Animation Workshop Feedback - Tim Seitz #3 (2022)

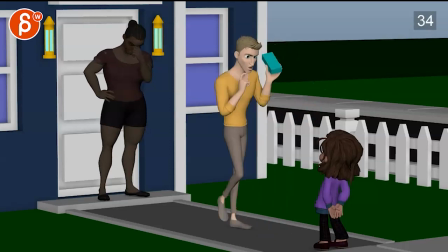[7:08]
Again, it feels like IK arms. but what if at that point like again imagine he's a bit looser and
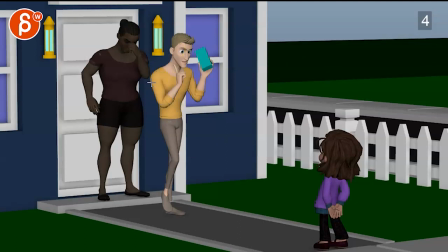[7:16]
you can do this by keeping this and just kind of loosening up by swinging a bit more left and right like yeah i don't want to be too destructive but imagine one arm down
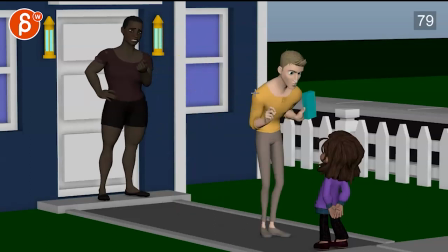[7:23]
he leans back he's loose then he gets tighter with this pose and right during that part all right that's when he he almost wants to
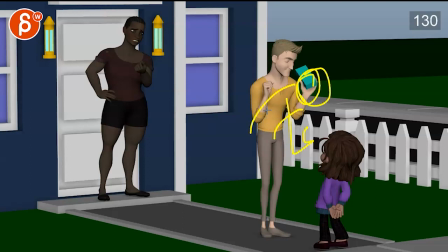[7:38]
yell at her all right i and then he goes oh and then he goes back like nope nope nope no i can't yell at her i can't do this he goes back i've been working so instead of talking down to her that's when he starts squatting because
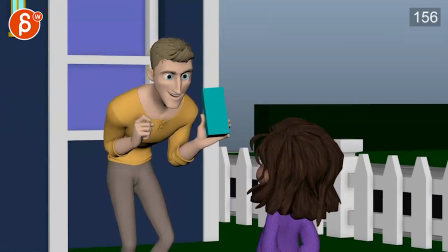[7:54]
okay let me let me be on your on your same level and you can even potentially bring this up here have again this is more destructive in terms of a note but he could be in a in a bigger squatty pose like i'm going to be on the same level as you i'm not
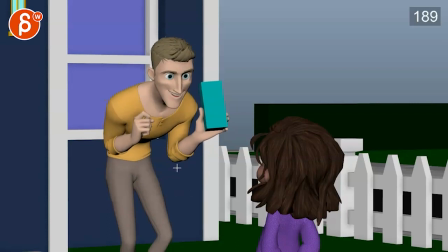[8:08]
yelling yet but I'm still angry so
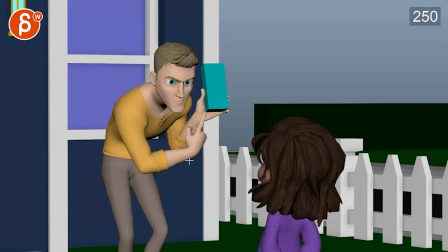[8:15]
and then with that imagine again this is very destructive and you have to do any of this just the thought he starts by trying to be on her level right squatting down all right this is what I'm trying to do and at the end
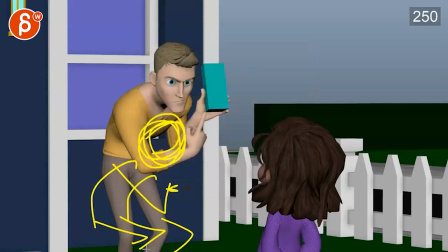[8:32]
and I fancy color change at the end he is no
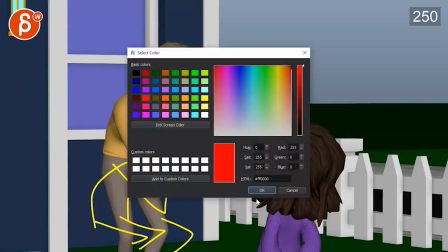[8:37]
it didn't work hold on it didn't change colors there you go and then at the end he
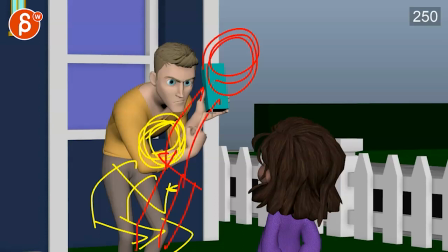[8:42]
is standing leaning pointing at her obviously you know that it would be more of a balanced thing where he's like this and like but then imagine that there is a throughout his he
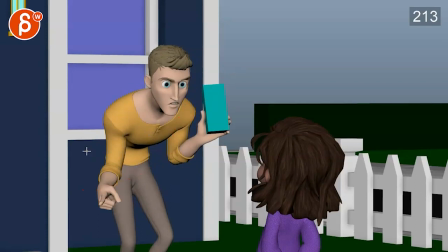[8:58]
gets more and more angry so he starts trying to be on her level and ends up talking down and stiff because it's almost like his anger you know blows him up where it's like air filling the balloon the balloon is now stretched and stretched and
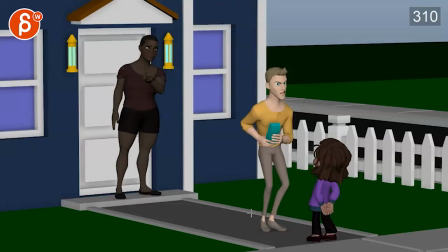[9:18]
then she says that and that's the thing that pops the balloon so you could you could have him you know i mean something straight so again he would he would have started in the previous
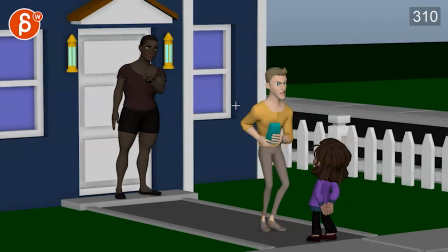[9:31]
shot like this ends up straight and that's now where the balloon pops and then this happens anyway
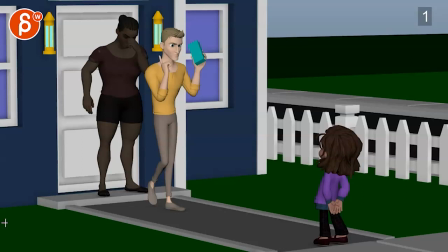[9:39]
i know this is broad more destructive um i just want to make sure that like
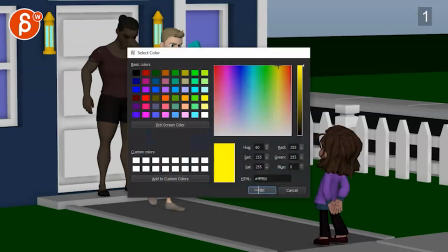[9:46]
the the thought that i have behind this makes sense like i am i don't want to be too bogged down
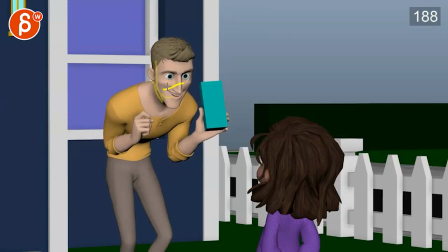[9:52]
by technicalities of well your head feels a bit see like a lot of translates and a lot of arms um i just want to make sure that i give you all my thoughts in terms of how could we also plus this shot beyond the technical thing where instead of here where he's pretty much in the same
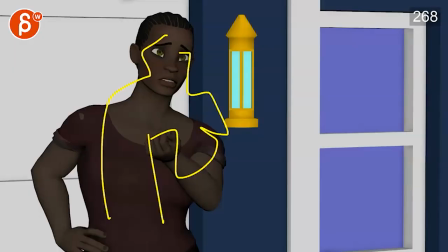[10:10]
pose here right if i have this with onion skinning see through all of this he's kind of stuck in this you might argue while he's trying
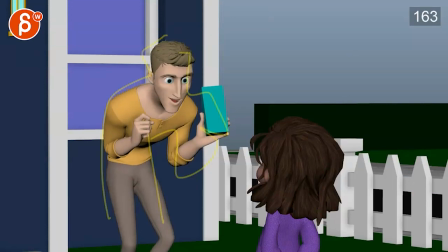[10:17]
to not explode and he puts himself into that box i can see that argument for sure and maybe you can then have him be more like this and at the end lean a bit more but i know i kind of like the idea of all right like here he's about to be angry
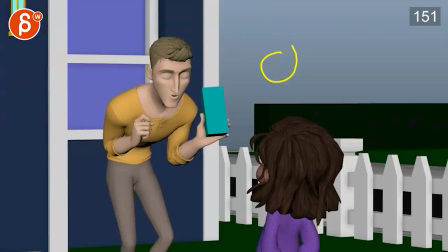[10:33]
and yell at her goes back no no i can't yell at a kid let me change this completely and be on your level it looks like but he's still totally condescending and then throughout the shot of this one he gets angrier and angrier and straighter
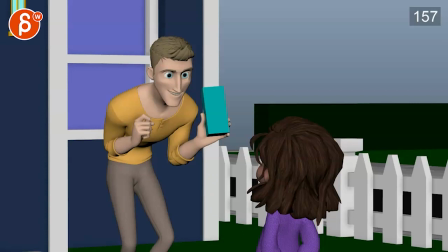[10:49]
and not yet it explodes i know let's throw that out there as an idea feel free to take whatever you want but if we disregard all of this my main thing
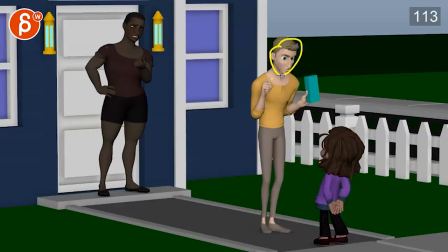[10:59]
is you got to make sure that there is more separation between head chest and root watch out that the arms are not too twins and changing directions there's like the the body over one frame uh giving these more fk arcs versus the ik look that's my main thing when i watch this whole